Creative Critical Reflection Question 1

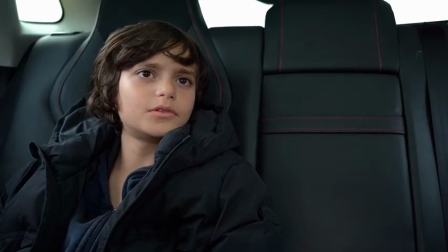The mise-en-scène elements that I have used, such as lighting, costume, and set design, helped reflect the psychological thriller genre and social problems such as mental health.
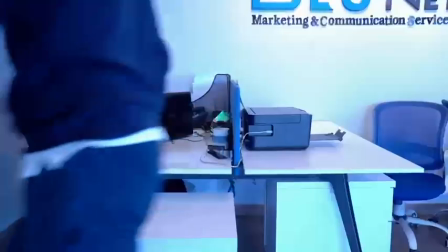The cool blue lighting was used to create a cold and unsettling vibe, which symbolizes Sebastian's isolation and dispassion from the real world.
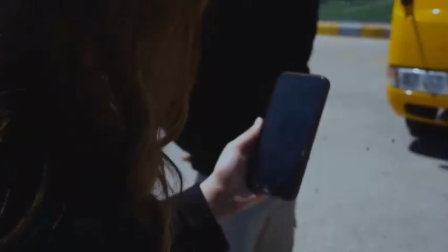Costumes were carefully selected to appear neat and slightly formal,
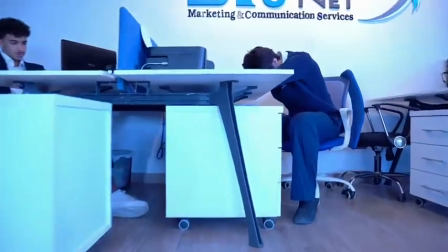especially through the use of professional clothes such as well-fitted shirts and organized outfits.
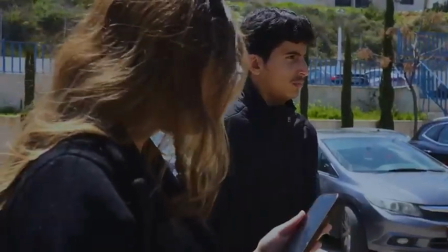This was made to create a sense of control and normality, which is different from Sebastian's unstable and twisted mind.
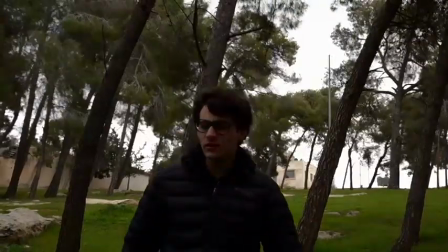By presenting him in a tidy manner, his behavior becomes more unusual and unsettling, as it disputes with his external appearance.
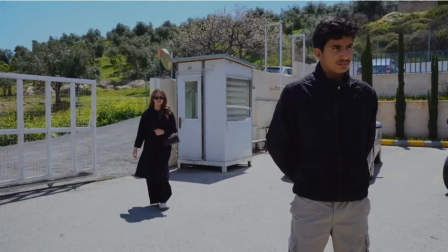Other characters, such as Clara, was styled with natural makeup and well-made hair to reinforce a sense of stability.
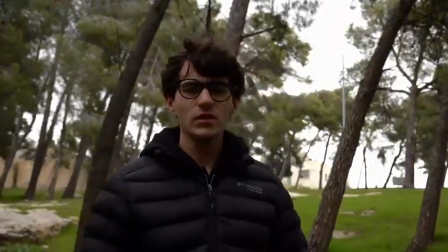Plus, minimal props and carefully arranged set elements were used to avoid any unnecessary distractions to allow the audience to focus on the
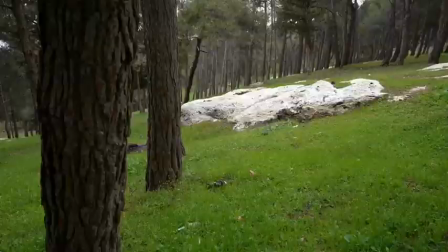psychological twisted tense scenes while highlighting the difference between reality and on-screen awareness.
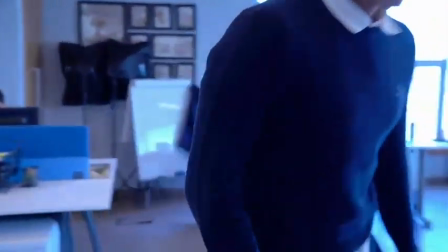My film opening task represents social issues and especially mental health by exploring the effects of trauma and instability through Sebastian, the protagonist.
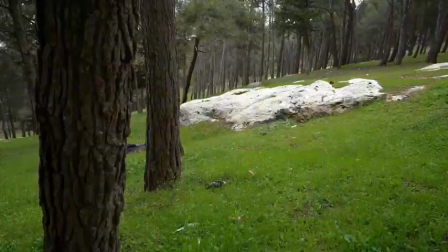His behavior represents how unresolved childhood trauma, such as abuse, can have permanent impacts on a person's realization of reality.
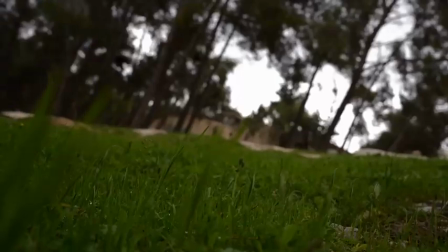Besides having to represent mental illness in a stereotypical way,
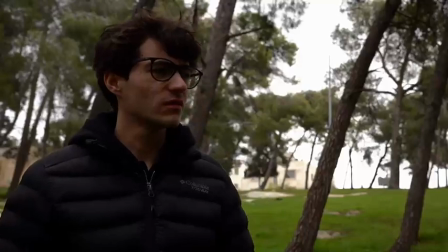I have aimed to portray it in a realistic way through many subtle actions and twisted thinking,
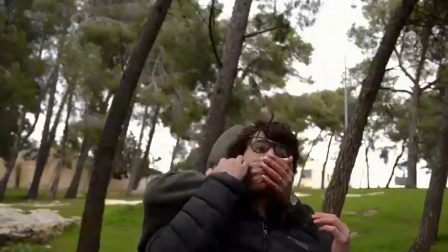which helps make the character more believable.
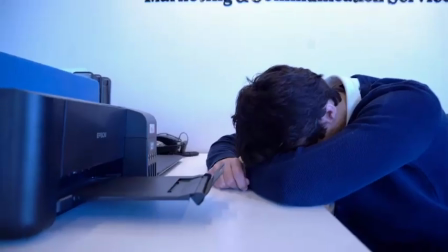In addition, the film reflects family changes by contrasting Sebastian with his own twin brother, Adrian,
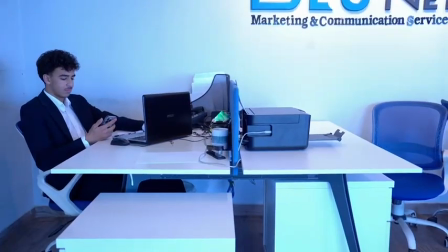who lives a normal, stable life, which reinforces the idea on how different environments can shape a person differently. The character Clara was used to represent a sense of stability,
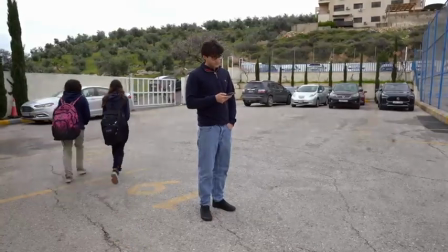which highlights the difference between a healthy, normal family structure and Sebastian's isolation.
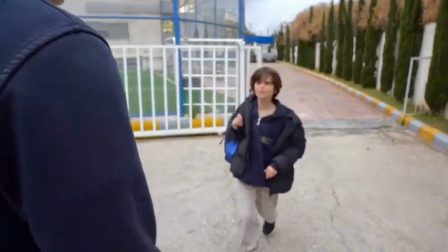Sebastian can be seen by the audience as one of the individuals within the social group of people who experience mental health issues,
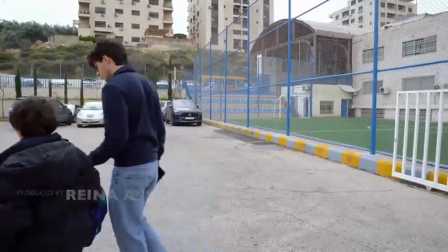since his behavior and ability to twist reality into something psychological
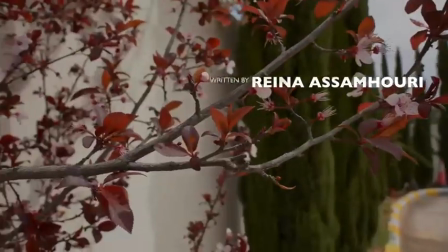unstable reflects the challenges connected with unresolved trauma.
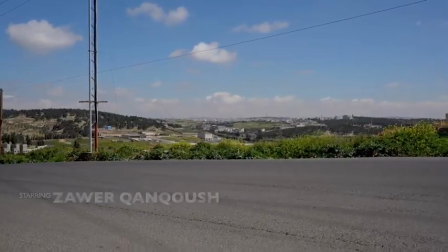All in all, the film helps raise awareness on mental health issues and also encourages the audience to reflect the impact of trauma.